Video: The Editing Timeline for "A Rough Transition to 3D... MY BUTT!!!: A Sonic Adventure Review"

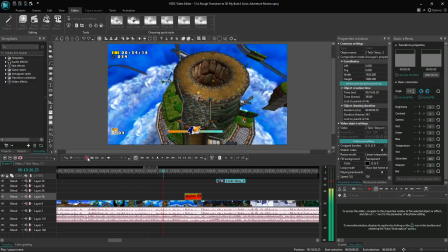1235s
Like I don't know. It's just I'm getting distracted by my own talking,
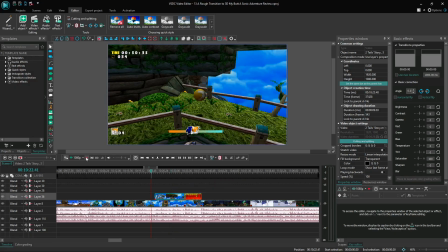1240s
so I think it's a little bit more interesting to have like a different cut of gameplay to kind of make it more interesting.
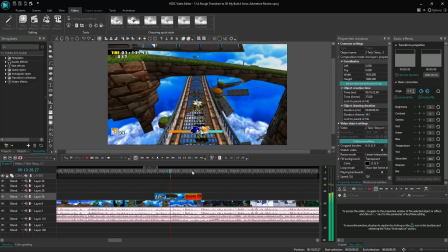1249s
Like right there, see, boom, a lot better. And then that leads us to more Sonic 3 gameplay.
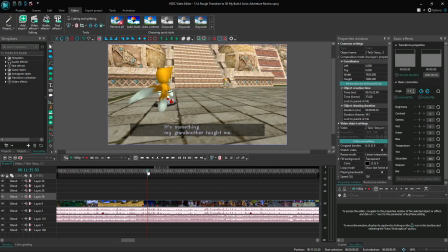1257s
Then basically it's about the same for a little bit. We got like a major cut right here. Basically this is just me timing it right.
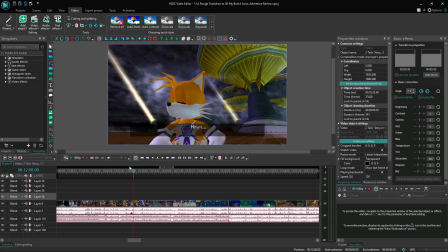1265s
Not like the most craziest edits in existence, but I think it's a lot more like different cuts of gameplay
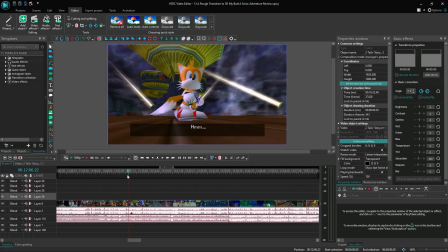1274s
compared to any other outdated Gen Z episode in a little bit, and have a nice cut of audio right there because it was unnatural again.
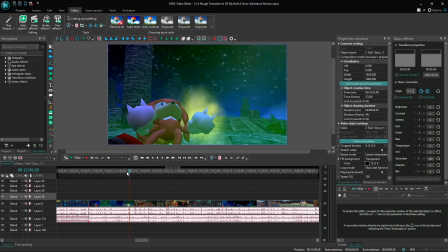1282s
Or maybe it was like rambling too much and I originally added in the ramble. That's a nice freeze frame of Knuckles. That's fire. I'm gonna make that the thumbnail. That's honestly gonna be the thumbnail. Actually, no, it won't. Actually, maybe... Yeah, let's get a nice thumbnail. Alright, there we go.
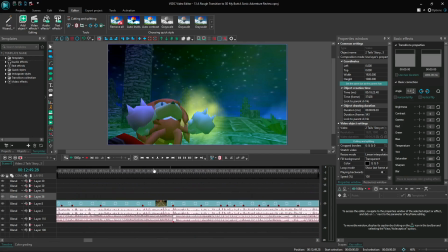1299s
That's the thumbnail, guys. Okay. Anyways.
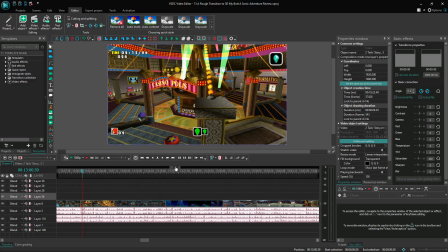1305s
Continuing along, this is just mostly the same. Is this Casinopolis?
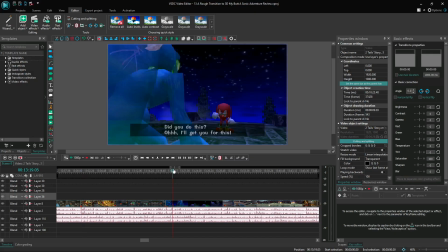1312s
Like, what is this? What is that? What is that? So yeah, this is mostly just more cuts. The background music is unknown from ME instrumental for Knuckles, and then for Tails it was Believe in Myself instrumental.
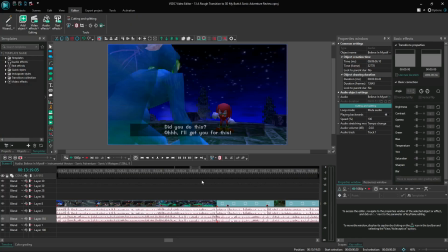1327s
Basically, most of the story segments was just like the instrumental version of their theme.
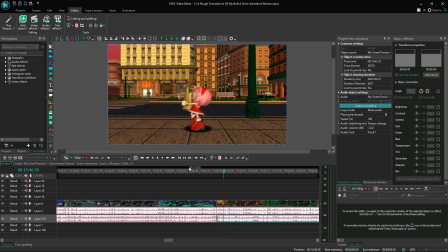1333s
Except for Sonic, because it was so long, I had to put in different songs. And then same as My Sweet Passion for Amy. Basically about the same.
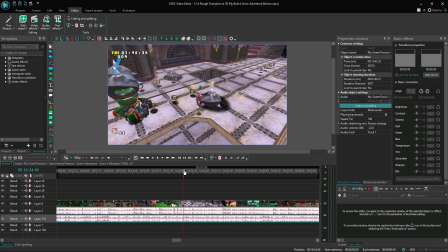1343s
I did a lot of cuts.
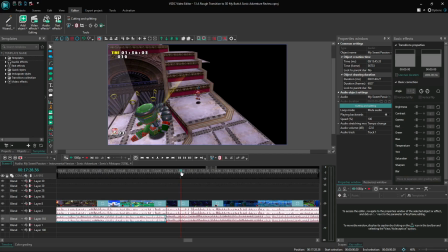1347s
Yeah. And then we got Big. We got good old Big.
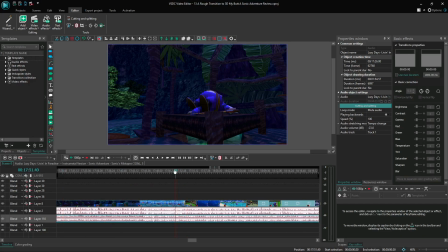1353s
Of course, it's his theme and instrumental. A lot of cuts. Not too crazy of an edit.
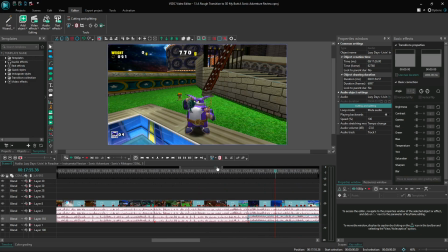1359s
This was like one of the first gameplays that was edited, because it was a shorter audio segment. So his was one of the first ones to be fully edited after the intro.
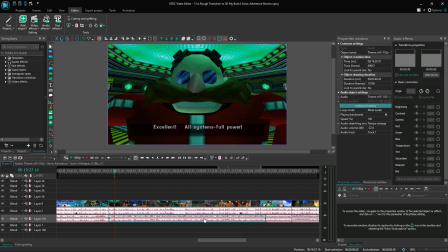1376s
And then we got Gamma here. His songs is his theme, and then actually the final boss for him.
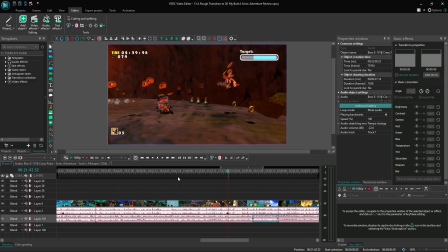1382s
So there you go. A lot of cuts here. Like right there.
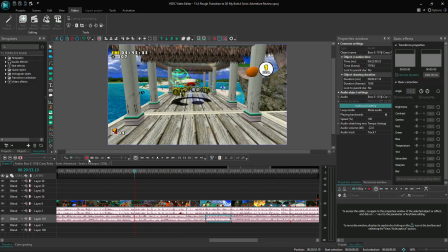1388s
What was even done here? What was the cuts? Oh yeah, it's just talking about the lore.
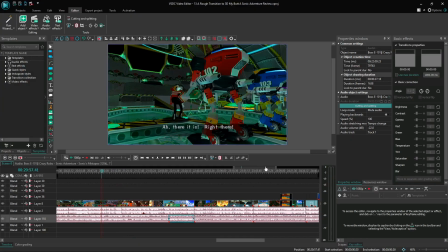1394s
Most of the cuts come from the fact that I called like Tikal's segments just lore. It's kind of like a way to avoid full spoilers on the game, like not explaining what's going on, but still kind of explaining what's going on.
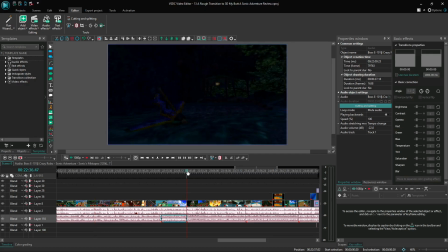1409s
Like that's what I tried to do there, was calling it by lore. And then of course we got the final story.
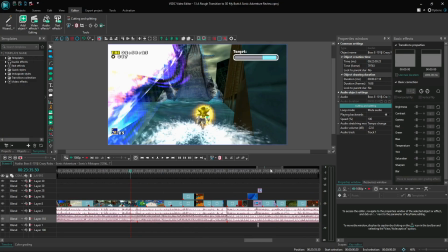1415s
And then, yeah, this leads us to the outro segment, which had a lot more going on.
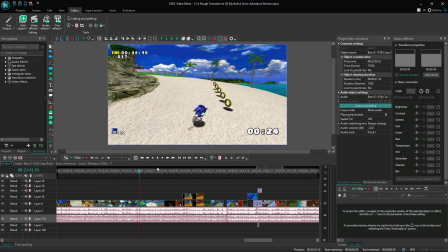1423s
Not as much as the intro, because I wanted to get this video, like, done.
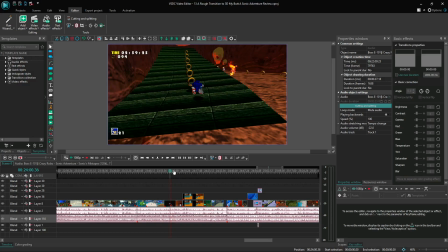1427s
I wanted this video done. So mostly cuts, and then we got the Game Gear games.
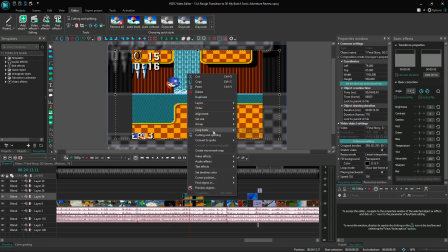1432s
And even though that this is actually recorded through Sonic Adventure, as you can tell with that kind of resolution,
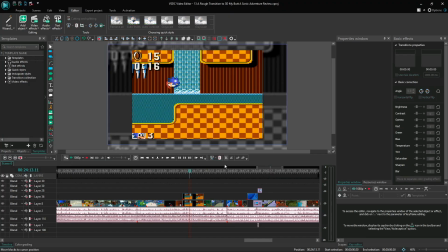1440s
I still wanted it to have kind of the standard of all my 4x3 recordings now, so I don't know, I thought it was an extra cool little detail, kind of keeping it like that.
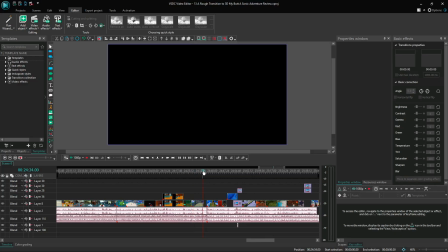1453s
And then we got those, and then we got a nice... I did the same Fado trick with the zoom in right here.
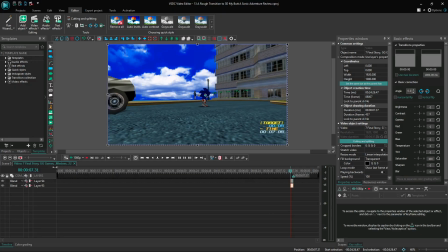1460s
It's not really that noticeable because it's a faster zoom out, I think, than
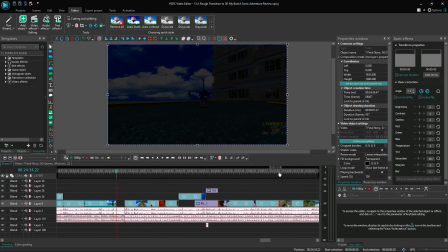1469s
before. I don't know, I can't really tell, maybe it is. And then we got the outro segment right here.